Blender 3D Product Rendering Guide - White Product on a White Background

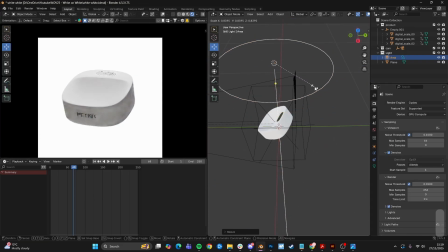[20:57]
So let's scale this in.
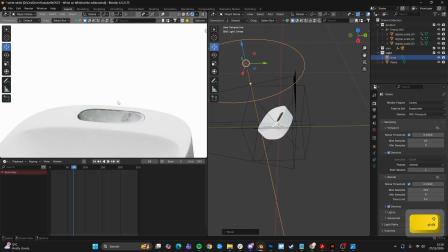[21:02]
I'm going to move it forwards a bit so it's not lighting the entirety of this metal section.
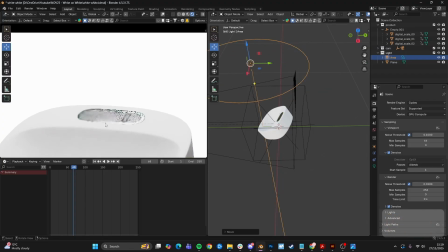[21:07]
You see when it was back there, it was kind of too much. But we want this darker section there as well.
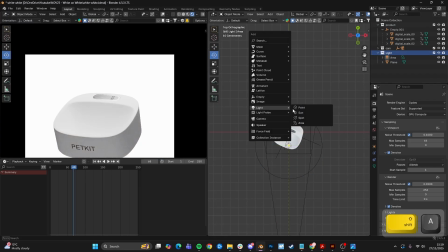[21:14]
Okay, and now we're then going to add some lights to the side.
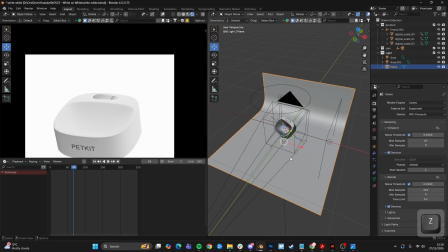[21:20]
Generally, I pretty much always start lighting a product with a tri-lighting setup. So global illumination plane, light on the top, and light on both sides.
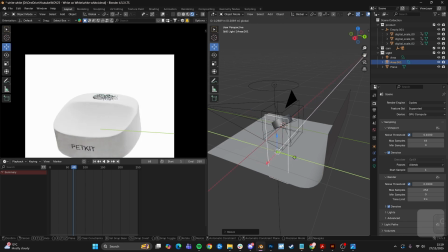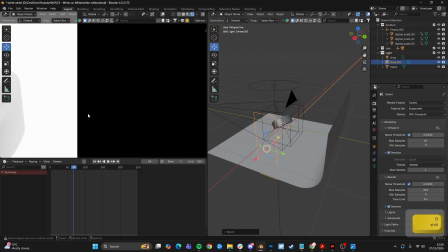[21:40]
This is where we need to be careful, and this is why it's super important to have the product on a white background. Because you can see as we move this light further to the back,
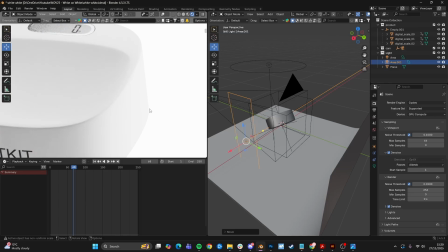[21:51]
or closer to the product, you can start to see some of the edges kind of get blown out a bit.
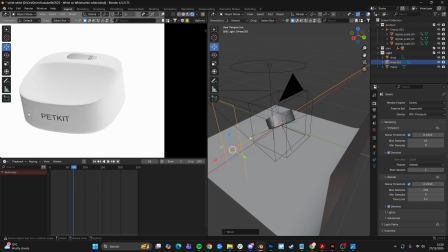[22:00]
We want to have some variation in the shading on the product. We don't want it to be completely flat, but we don't want to go too far with it. Duplicate this on the other side.
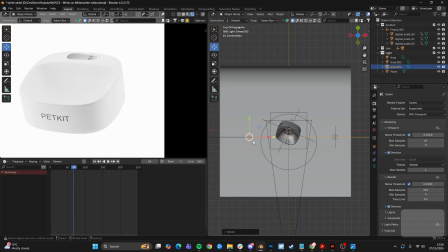Right now you see we have the shadow here and here, which is very nice. It's exactly what we want.
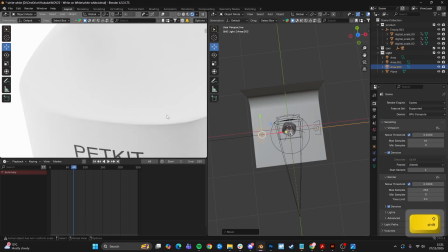[22:25]
We get this light lighting this side. If I move it back, it will make it darker.
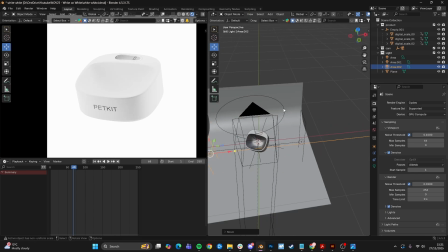[22:30]
If I move it forward, it'll be more flat. This is a particularly hard product to light because it's not really got much
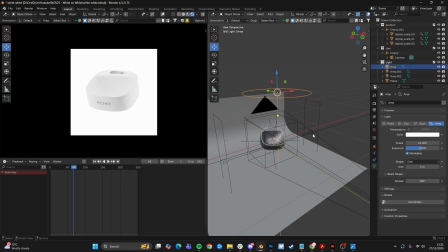[22:39]
going on really with its kind of design. All of these right now are still on the base power of 10.
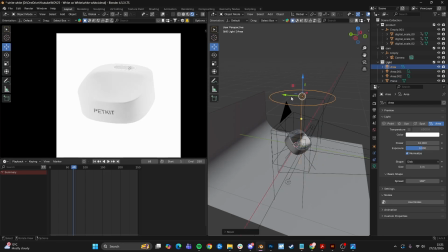[22:49]
During this process, you're basically just kind of moving the lights around a bit until you get something that you're happy with. Some of this can't really be taught. It's kind of something that you need to just practice and try and get the eye for. You can see that now, as I'm playing around with this,
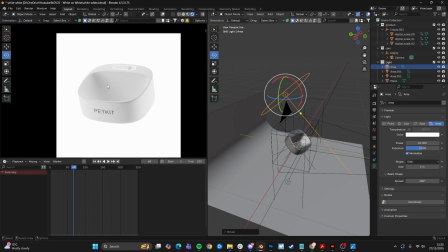[23:08]
I'm seeing we're getting a bit more interesting lighting on the inside of the product here when I move the light back, because see where the ray is hitting, it's creating shadow on the back panel of this kind of bowl.
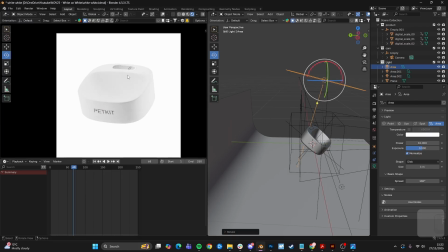[23:22]
Whereas if I have it more forward, the whole of this bow kind of gets consumed by white. So moving this back kind of helps with that. It also creates more shadow on the outer kind of edges of the product, which is really nice.
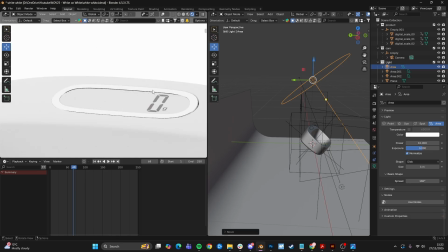[23:37]
But it is now completely lighting up this metallic ring section, which is not good.
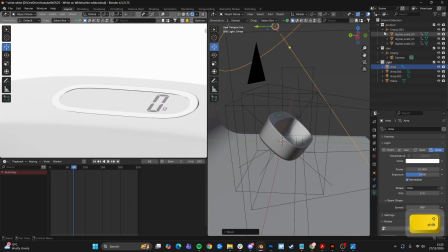[23:44]
Best thing I could think to help with this is to add some light linking. So if you go into a product, making 2 new collections, a main and display, and just put the display elements into one collection and lighting,
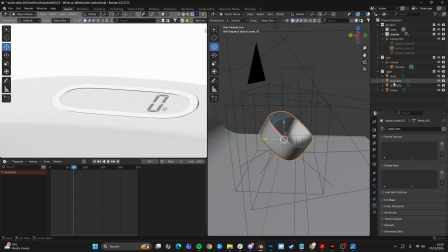[24:02]
the main product in a different collection, and then select our main light,
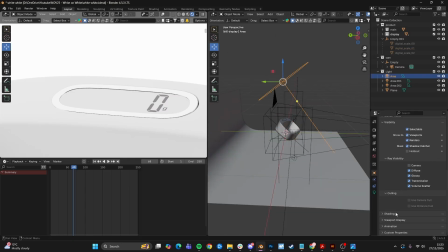[24:07]
go down to shading, light linking,
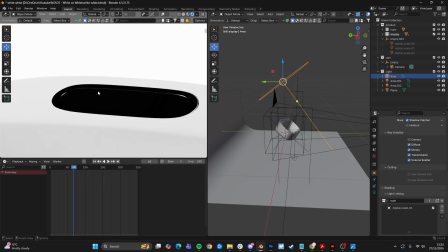[24:13]
type in main, and now it's only going to affect, the lighting there is only going to affect our actual product,
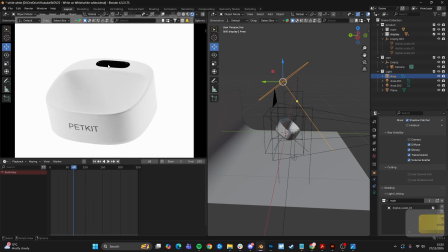[24:20]
and that means we can set up some lights for this display section so we can have a little more control.
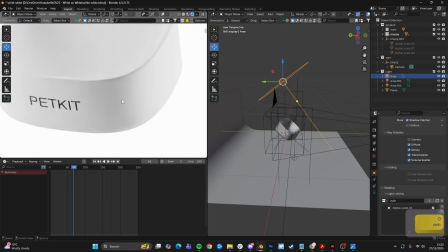[24:25]
I'm liking the way that we have this dark shadow here.
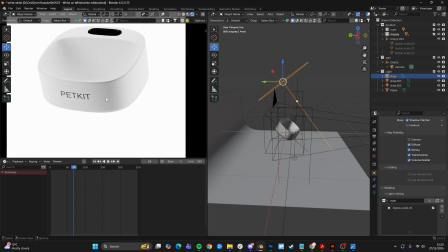[24:29]
You really want these variations of lighting on the product where you have this darker shadow on the corner and the light here.
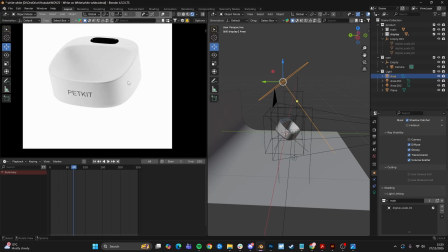[24:38]
Generally, this is a desired look. Now, every time you work with a client, they can have different opinions. Again, it's kind of subjective. If they want to go a certain way, you should go that way.